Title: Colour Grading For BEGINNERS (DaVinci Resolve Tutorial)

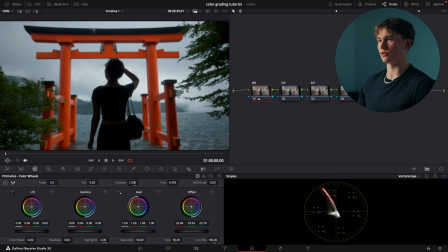249s
In this situation, I want this to be a bit of a cooler image because it's an overcast day. So I'm going to have my white balance sit just about here, and that's a personal preference for it to be a bit cooler. All right, moving on. Now we're going to adjust our exposure. So if you look down the bottom left-hand side here, you'll see 4 color wheels.
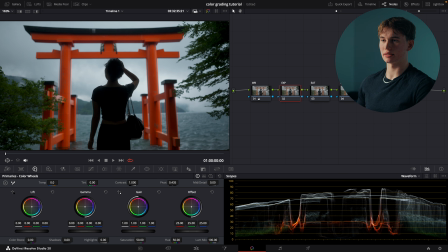266s
Now to get to this section, you're going to select this icon here, and then you're going to select this icon here. Now, lift, gamma, gain, what does that mean? Lift is equivalent to shadows, gamma equivalent to midtones, gain equivalent to highlights, and then offset is overall exposure.
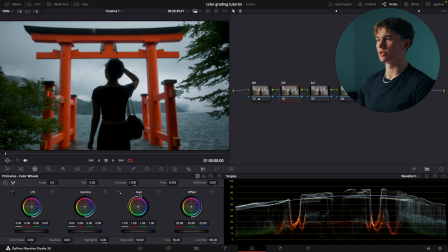281s
Now lift, gamma, and gain work a little bit differently to your traditional shadows, midtones, and highlights. The difference is they're a bit more of a softer adjustment. So if we were to go to our regular shadows, midtones, and highlights, if I adjust this, it's quite a harsh adjustment.
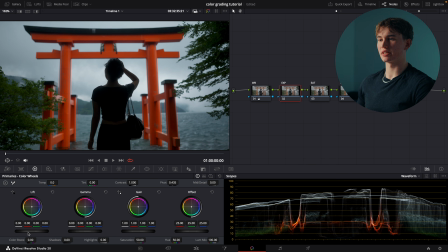295s
You'll notice that it's just quite harsh. So you'll notice with the lift, gamma, and gain, it's a much more soft adjustment. So we're not crushing our shadows as easily or clipping our highlights. So I prefer to do the exposure using these wheels here. So on the right hand side, you'll notice this waveform. To get this, you're gonna select here, waveform.
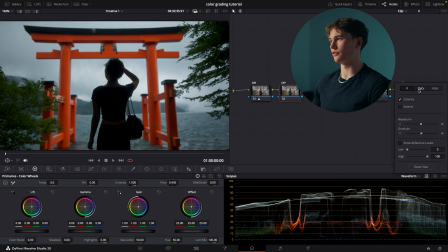314s
And then I like to also go in and use the Y option. You've got a few other options, but I find this one the easiest to use. Okay, so how do we read a waveform? And what exactly does it do? You'll notice on the left here, we've got numbers 0 to 100. These values indicate different levels of exposure. At 100, our highlights will be clipping.
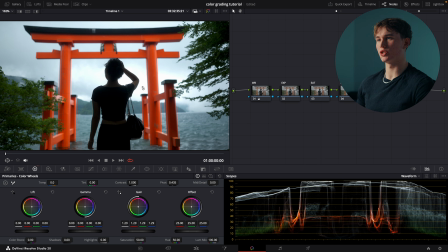332s
So if I bring this up here, once the highlights get to 100, you can notice in the image, we're noticing the image start to clip in the highlights.
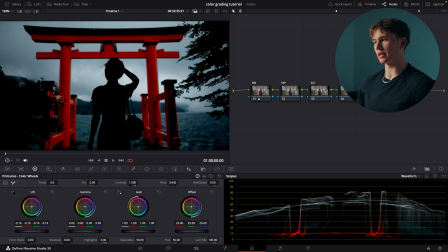339s
Alternatively, if we bring the shadows down, you'll notice that we start to get clipping here, and that's represented in the waveform. You'll also notice that the colors on the waveform also match the colors on the image. So it's showing here that our reds are this exposure and the blues are that exposure.
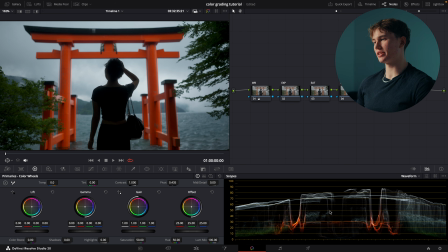355s
So it's a nice way to see how exposed certain colors are in the image. Now I want to demonstrate how you can use the waveform to determine the contrast levels of an image as well.
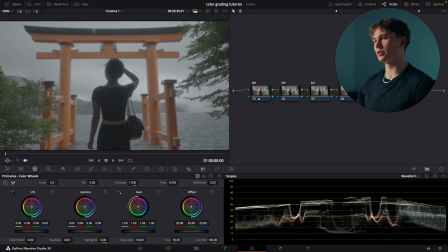363s
If we were to turn off our color space transform node, you'll notice now that this waveform is much more flat. So that's representing the lack of contrast in the log image.
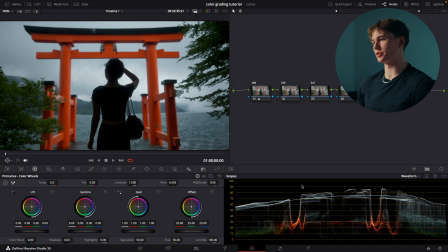372s
When we turn that back on, you can now see that our highlights are further towards 100 and our shadows are further towards 0, giving us more contrast in the image. So when we're setting our exposure, just be mindful of this as we're making our adjustments. We're going to use both what looks best here and what looks good here to make a good, well-rounded adjustment to our exposure.
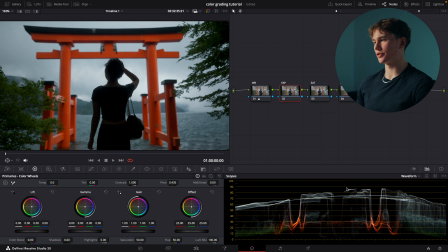391s
So in this image, we've got a bit of room for the highlights. I'm going to bring the gain up.
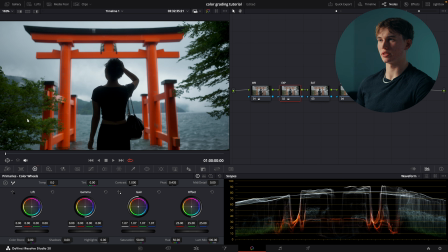397s
Then our shadows are already quite dark, so I'm not going to touch these too much. I might actually bring up my gamma a little bit. And then I might bring the lift down a tiny bit as well. Just a slight amount. So as you can see, this is before, this is after. Before, after.
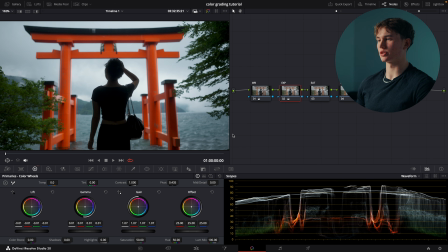416s
So the image was a little bit underexposed. I've just gone and corrected that using my exposure here. The next step we're going to do is to add saturation. So I like to change the saturation using this tab here. Then what we can do is we can adjust the overall saturation by bumping this up. Maybe that much.
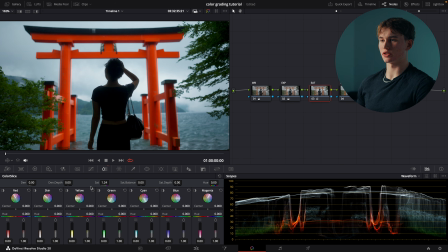433s
I like that. Now we can also change the saturation of individual colors in the image. So say we wanted to change the blues and make them more saturated, then we could go into the cyan and we could bump up that saturation like so by using this right slider here.
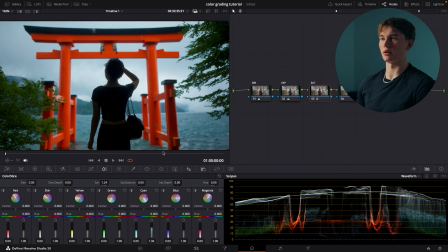448s
That's before, that's after. So we're just giving a bit more life to the image, and maybe it's a little bit too much, so I'll bring it down. That's nice. I find in color grading, less is often more. You don't want to make it too obvious that you've messed with the colors too much.
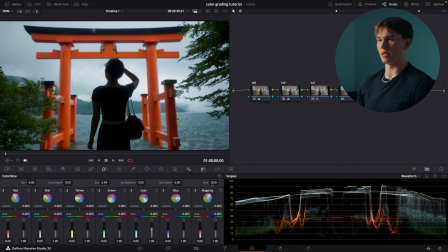463s
If it's subtle, then it's much more tasteful and pleasing to the eye. The next adjustment that we're going to do is the curves. So if you come over to this tab here, you'll notice this curve. This is great for making a more harsh contrast adjustment and a nice finishing touch to what we did with the exposure.
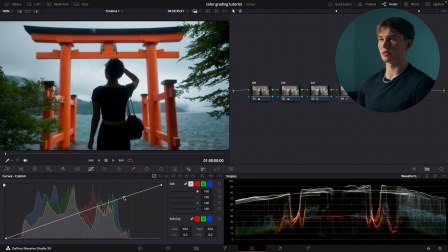477s
Again, looking at the waveforms here, we're going to bring our highlights up a bit to get them to pop, and then we'll just bring the shadows down ever so slightly. That's before, that's after. Just making the image have that little bit more contrast, and it's a bit more of a harsh adjustment than what we did with the exposure.
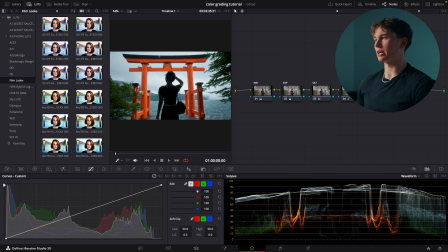493s
Now the final step is to add the LUT.